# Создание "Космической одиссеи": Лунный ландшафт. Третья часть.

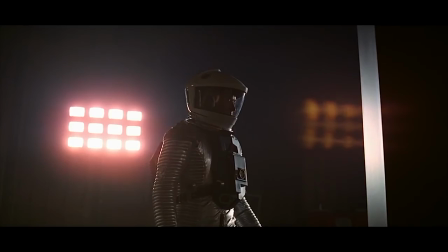24:47 The setup for this beautiful low-angle shot of Floyd approaching the monolith can be seen here.
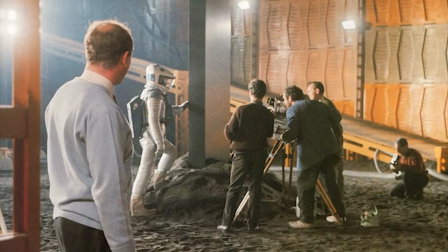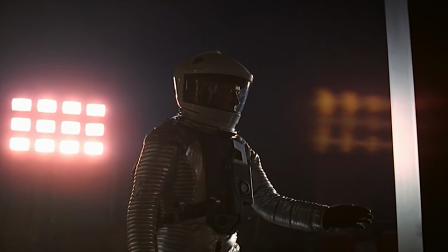24:58 In this shot, the surface of the black monolith appears white because of the reflection of the light.
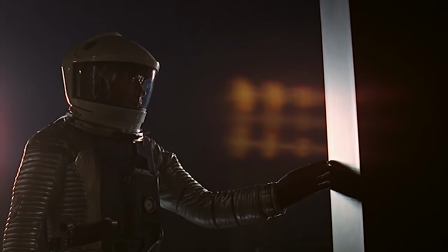25:03 The monolith's surface also reflects Floyd's hand as he touches it, in such a way that it almost appears as if he is making physical contact with an otherworldly entity.
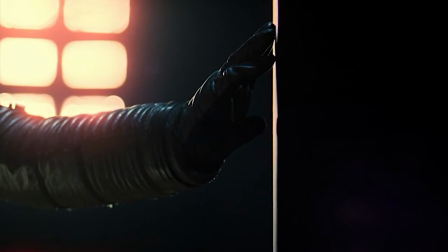25:12 The light makes the front of the monolith well-defined in the frame, and in the close-up, splits the frame in half with what looks like a white line down almost the center,
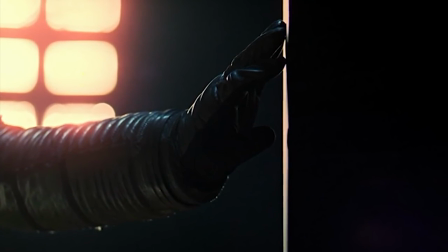25:20 with the left half having the light and Floyd's hand and the right half being mostly dark and mysterious.
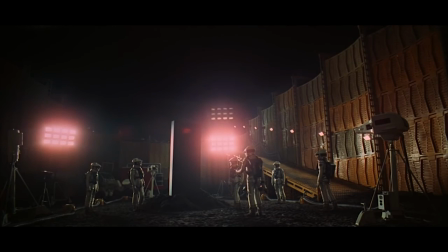25:25 And the setup for this wide-angle long shot is I believe depicted here.
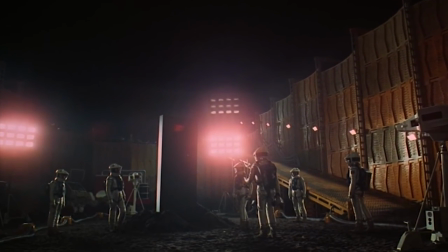25:31 Again, the blocking works beautifully here and depicts the astronauts surrounding the monolith almost as if it's an alien itself, captured by man.
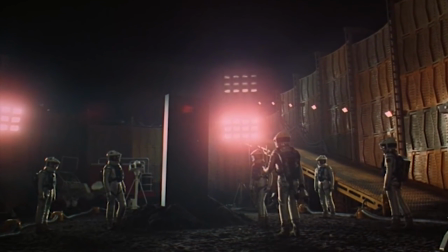25:38 We can see that the stature of the monolith in this shot is considerably diminished compared to the previous shot, which relieves some of the tension of the scene. scene.
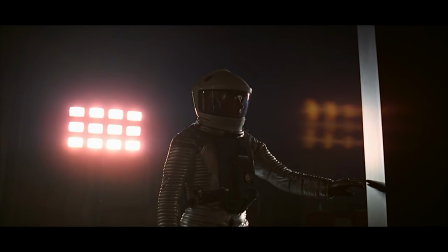25:45 The previous shot was the peak of the scene. We did not know what would happen when Floyd touched the monolith, but now we have our answer—nothing.
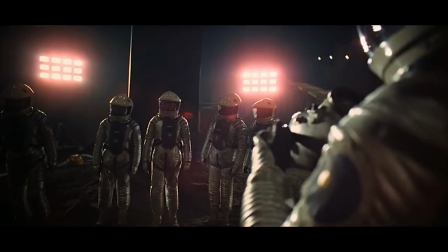25:52 We went from reaching out and touching the unknown to immediately celebrating by taking a picture in front of it.
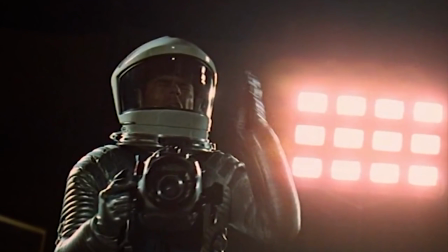25:57 However, the mysterious piercing tone catches us completely off guard and clues us in that we actually know nothing of what this thing is.
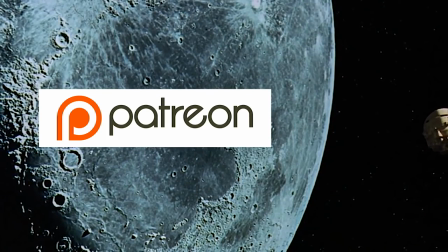26:08 Thanks for watching! If you would like to support this channel and help me release content content quicker, please consider pledging to my Patreon.
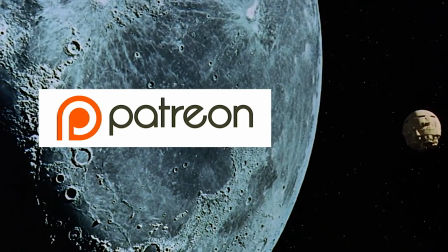26:14 As a special, all $1 patrons or higher will receive access to all of my notes, unedited transcripts, and photos I used while making this video.
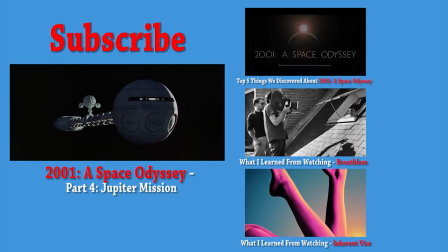26:23 With your help and support, this channel can become great. And if you're new here, please hit that subscribe button now because there are plenty more videos on the way for cinephiles like you.
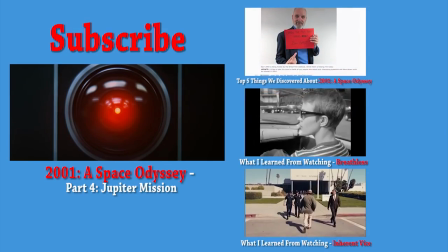26:31 Thanks again for watching.